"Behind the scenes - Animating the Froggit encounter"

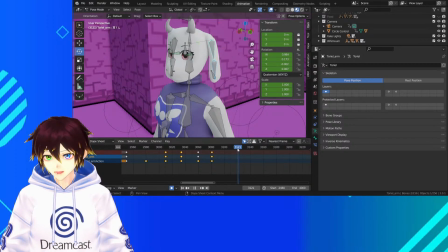(17:00)
About there is where its default position should be, so then we need to grab that frame and put that at 120.
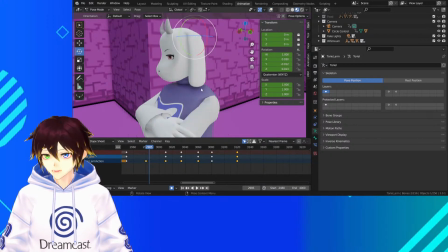(17:13)
If we watch this through now, we got
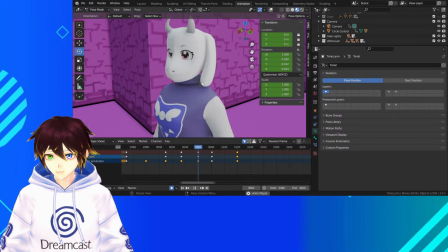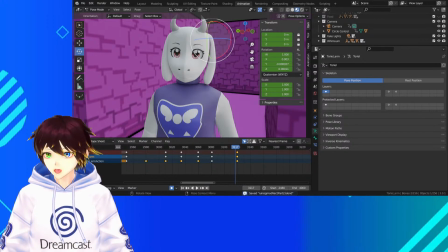(17:21)
there we go. That looks so good. Now, it's like, I know people turn around and be like, why don't you just physics sim it?
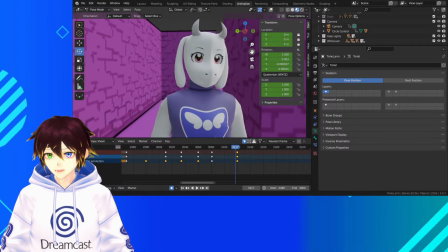(17:28)
It's like, I don't trust physics sims that much, so I prefer having full control over it with keyframes.
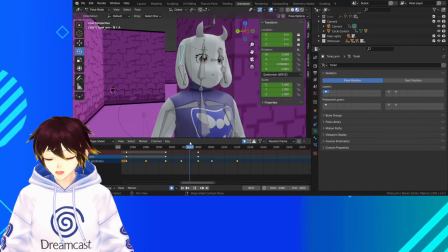(17:39)
So with that one. For there. Right, that needs to be in that position. About there, I reckon.
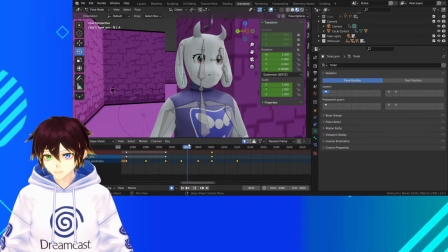(17:55)
Like, a lot of this stuff, people will hardly recognize, you know, what the hell is a physics sim? Okay, so, obviously physics is the natural sort of thing of seeing stuff fall, you know, or implementing physics in something.
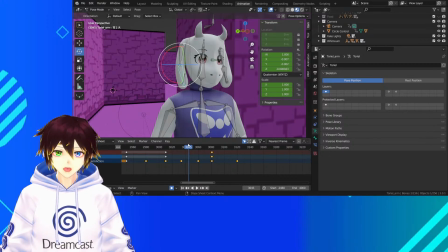(18:14)
So say, like, for instance, in a video game, physics are normally controlled for, like, in Half-Life, you have the Havoc physics engine, where you can pick up barrels and throw them and they work how you'd expect. And a lot of video games do the same with, like, cloth,
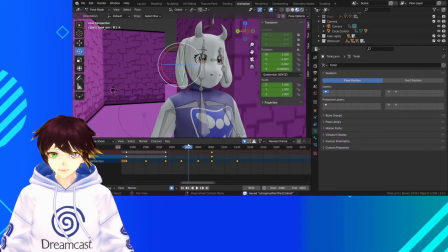(18:29)
where I think it was the first time I saw it implemented properly with cloth was, like, Mirror's Edge. For anyone who's familiar with that one, when they released it on PC, it's like they made it so cloth and fabric and stuff reacted how you would expect it in real life.
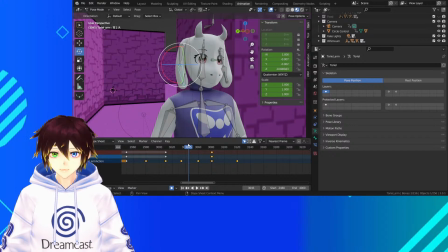(18:46)
Well, doing a physics sim is basically like that, where you try to get the actual program to calculate how it would react, and then try and make it look like it would in real life.
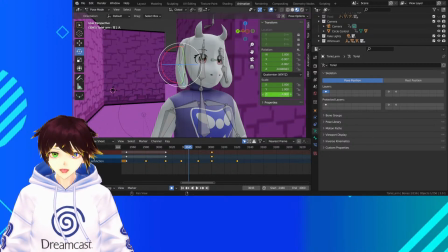(19:00)
But the thing is, it's like, you spend hours just messing around with different tools like this that are a bunch of, like, check boxes and numbers, and just trying to get the sim or simulation looking as good as it can.
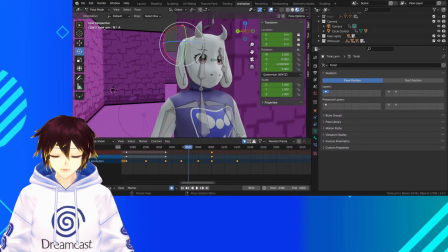(19:14)
Whereas I prefer just doing it with bones this way, because it gives me full control over it, and I can have a little bit more exaggerated motion in it. You know, because the characters are slightly cartoony anyway, so I figure I can get away with that.
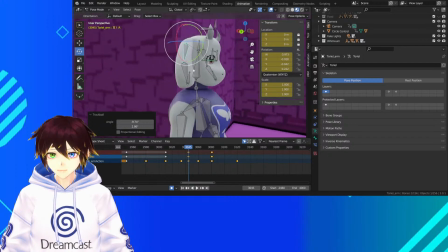(19:33)
Like, for instance, here with tutorials, here, I think we can get away with this.
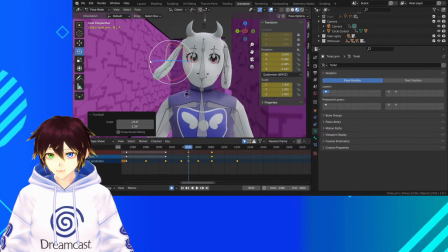(19:39)
Of having it just do this slightly when she turns this way.
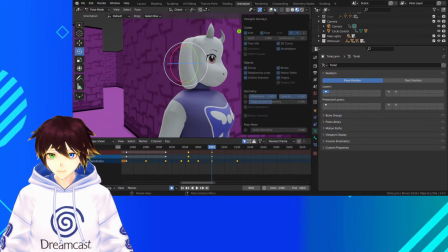(19:47)
There we go. Maybe a little bit less here.
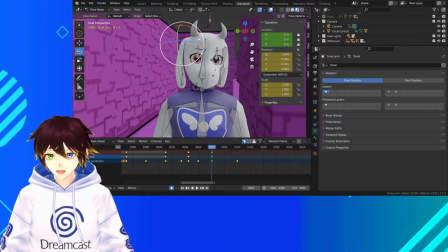(19:53)
Just a tiny bit less, though. See how it's going out that much there?
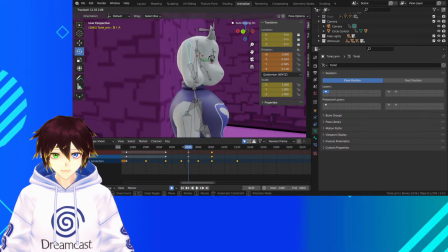(20:01)
I honestly don't think it would, so we're going to have to potentially bring down how much I've exaggerated that.
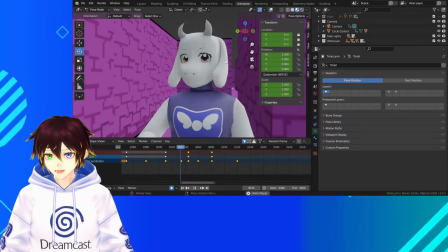(20:09)
And then when she turns here, you kind of get that that motion out of it that you would expect with, like, her. Or if you've ever seen
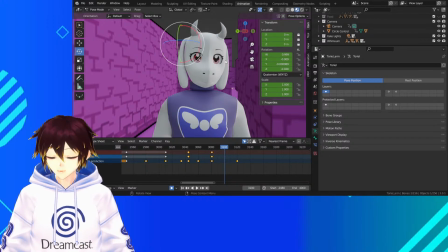(20:23)
someone with, like, long hair moving, like, really long hair, you'll know it more or less flops around like that, so...
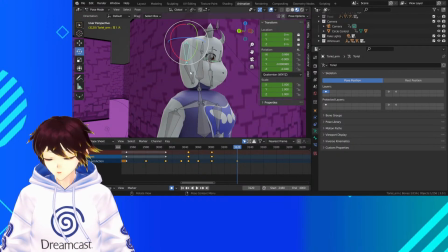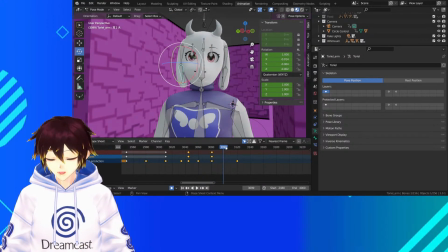(20:39)
Right, what I'm going to do is I'm going to have that
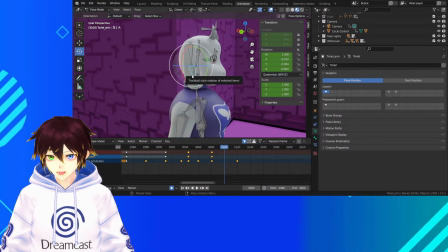(20:45)
go out again just a tiny bit.
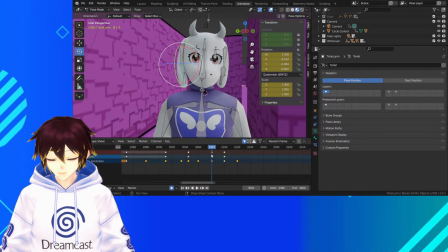(20:51)
And then we'll track it to its natural position at about 120 like the other one. Oh no, it's going to be 140 instead then.